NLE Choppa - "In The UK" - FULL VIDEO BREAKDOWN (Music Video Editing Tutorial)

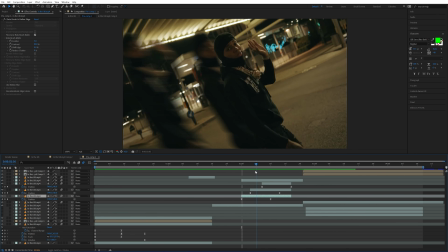[4:08]
After that, I just rotoed again and keyframed a version of his roto to just go completely off screen.
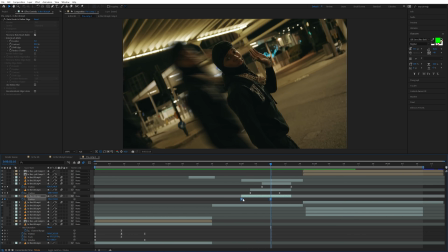[4:14]
And then I just duplicated the layer and moved the keyframes to the right of it. So it follows the exact same thing, just at different times.
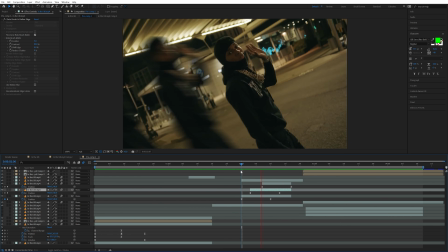[4:21]
And you can see I have it start at different times. And there's just 3 of him kind of popping up like that. And then to end the sequence, I think a lot of people are going to like this one here.
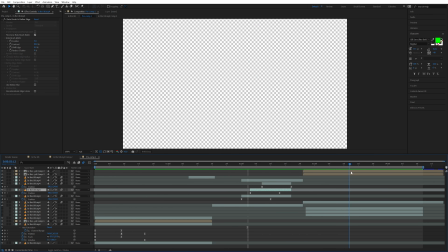[4:29]
I had the background fall out and then his head pop off and fall down like this. And we can go ahead and break down what the keyframes look like for that.
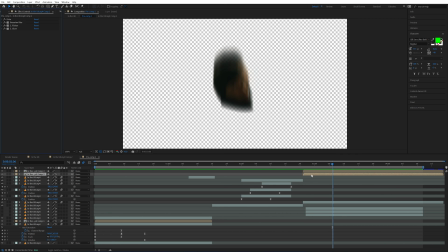[4:35]
I actually wanted the ghost effect to take place just to add a little bit more motion blur. You can see if we click the bottom pre-composed layer, it has all the same effects that we had on the ghost before. And that's the way you can add a ghost effect onto something that isn't moving in the clip. You can animate it yourself and still have that ghost effect.
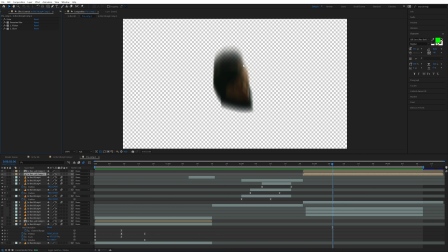[4:50]
You can see if we turn off all these effects, it doesn't have the ghost effect, and the head obviously wasn't moving in the actual footage. So what you do inside of the pre-comp is you just take a freeze frame,
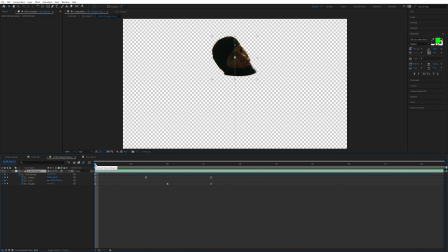[4:59]
that's what I did, and then you keyframe the position, scale, and rotation. Kind of exactly what I was talking like before. You have basically 3 sets of keyframes, the beginning spot, and for the middle spot, I changed the position to go up. You can see how it kind of goes up, follows that line. And I didn't line the spinning to line up exactly where it hits the top. That way it just kind of keeps spinning as it hits the top and then goes down.
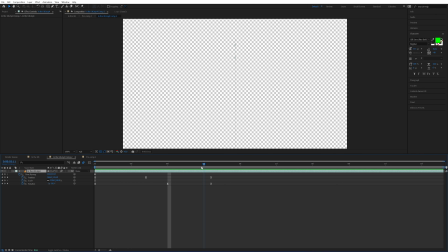[5:20]
So a few frames later, I have it almost a full 360, and then we go a little bit further and I have it past 360 by just a bit. That way it doesn't look too robotic, and obviously it goes off screen. And the reason I had to pre-compose it, I'll show you here in a second.
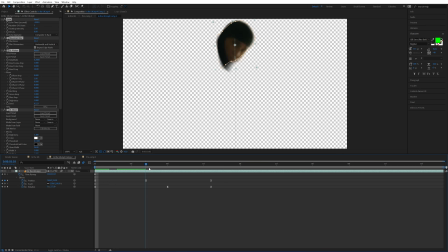[5:32]
If you copy and paste all of those ghost effects and go to this layer here, it's not actually going to have the ghost follow the motion that you animated.
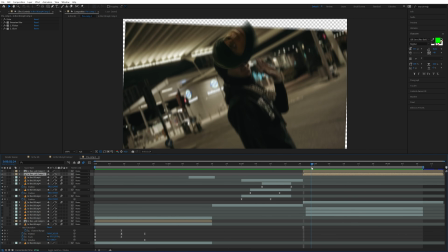[5:40]
So to have the ghost effect follow the thing you animated, pre-compose it, and then that way when you add the echo on, it will actually follow what you have now animated. So that's a kind of cool workaround to have that ghost effect. I've seen people do it where they have the clone move in front of the subject and behind it, and the ghost trail follows, and a lot of people have wondered how to do that.
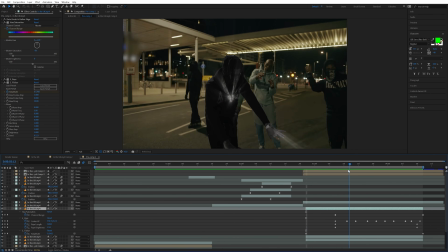[5:56]
That's how you do it. And then all I did in this clip is rotoscoped out NLE, turned him to black and white, added some flicker, and just keyframed so the flicker it starts intense, gets less intense throughout, and also the rays get less intense throughout.
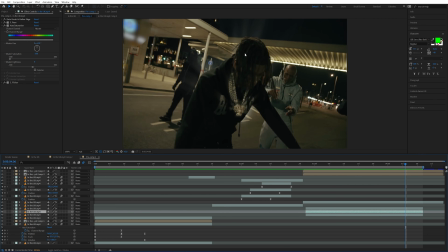[6:09]
And then lastly, to finish off, I just duplicated that roto again, added rays and hue and saturation. That's what you can see here, the behind the subject rays. Just a little last effect that you can add on.
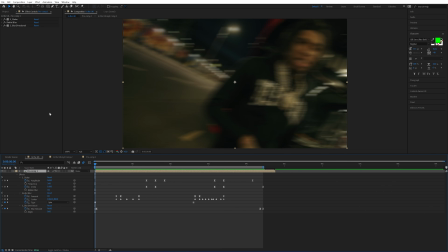[6:19]
And then I pre-composed all those effects, added some shakes where like the transitions happen, some blurs where I thought looked cool. And I'll kind of show you that real quick. You can see we start off with some kind of directional blur just so it goes into the clip smoothly.
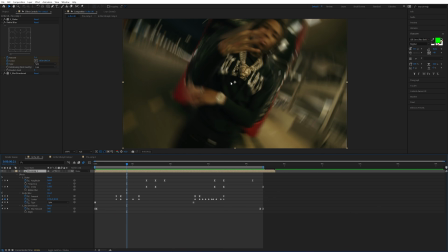[6:31]
I have a radial blur that I keyframed around his chain, and I just tracked the center of his chain here and had it go on for a little bit.
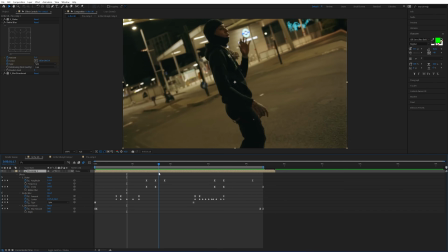[6:39]
And then I keyframed the amplitude of shake with also some Z distance to kind of have it shake when this clone falls in from the ceiling.
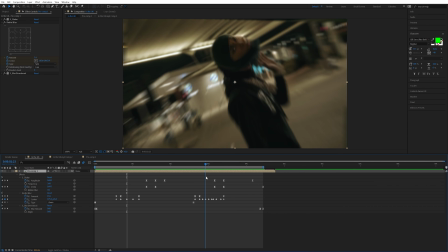[6:45]
And then I also keyframed radial blur again, but this time instead of the twist, I had it at zoom.
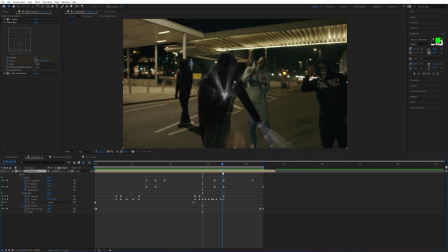[6:51]
That way it zooms in right on his head before it gets chopped off. And then lastly, I just ended with that same directional blur that I started with.
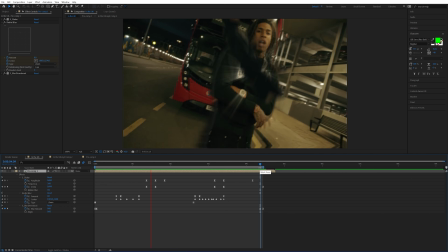[6:57]
That way when it loops, it just has a nice transition. And that's the whole entire sequence. Hopefully you guys enjoyed this style of a breakdown. It makes these videos a lot faster when I don't have to recreate every single effect, but I can just describe what I'm doing in each sequence. That way, I think a lot more of the advanced editors will really appreciate this because I can explain a lot more without having to actually actively make the effects as well. Let me know if you guys want to see some more like full video sequence breakdowns like something like this in the comments down below. Like I said, I'm going to be uploading every single day, so be sure you're subscribed and have that notification bell ring. As well as if you haven't already liked the video, be sure to do that for the YouTube algorithm. That way this video can get pushed out to a lot more people. But yeah, hopefully you guys enjoyed. That's all I got for you guys in this one. Peace!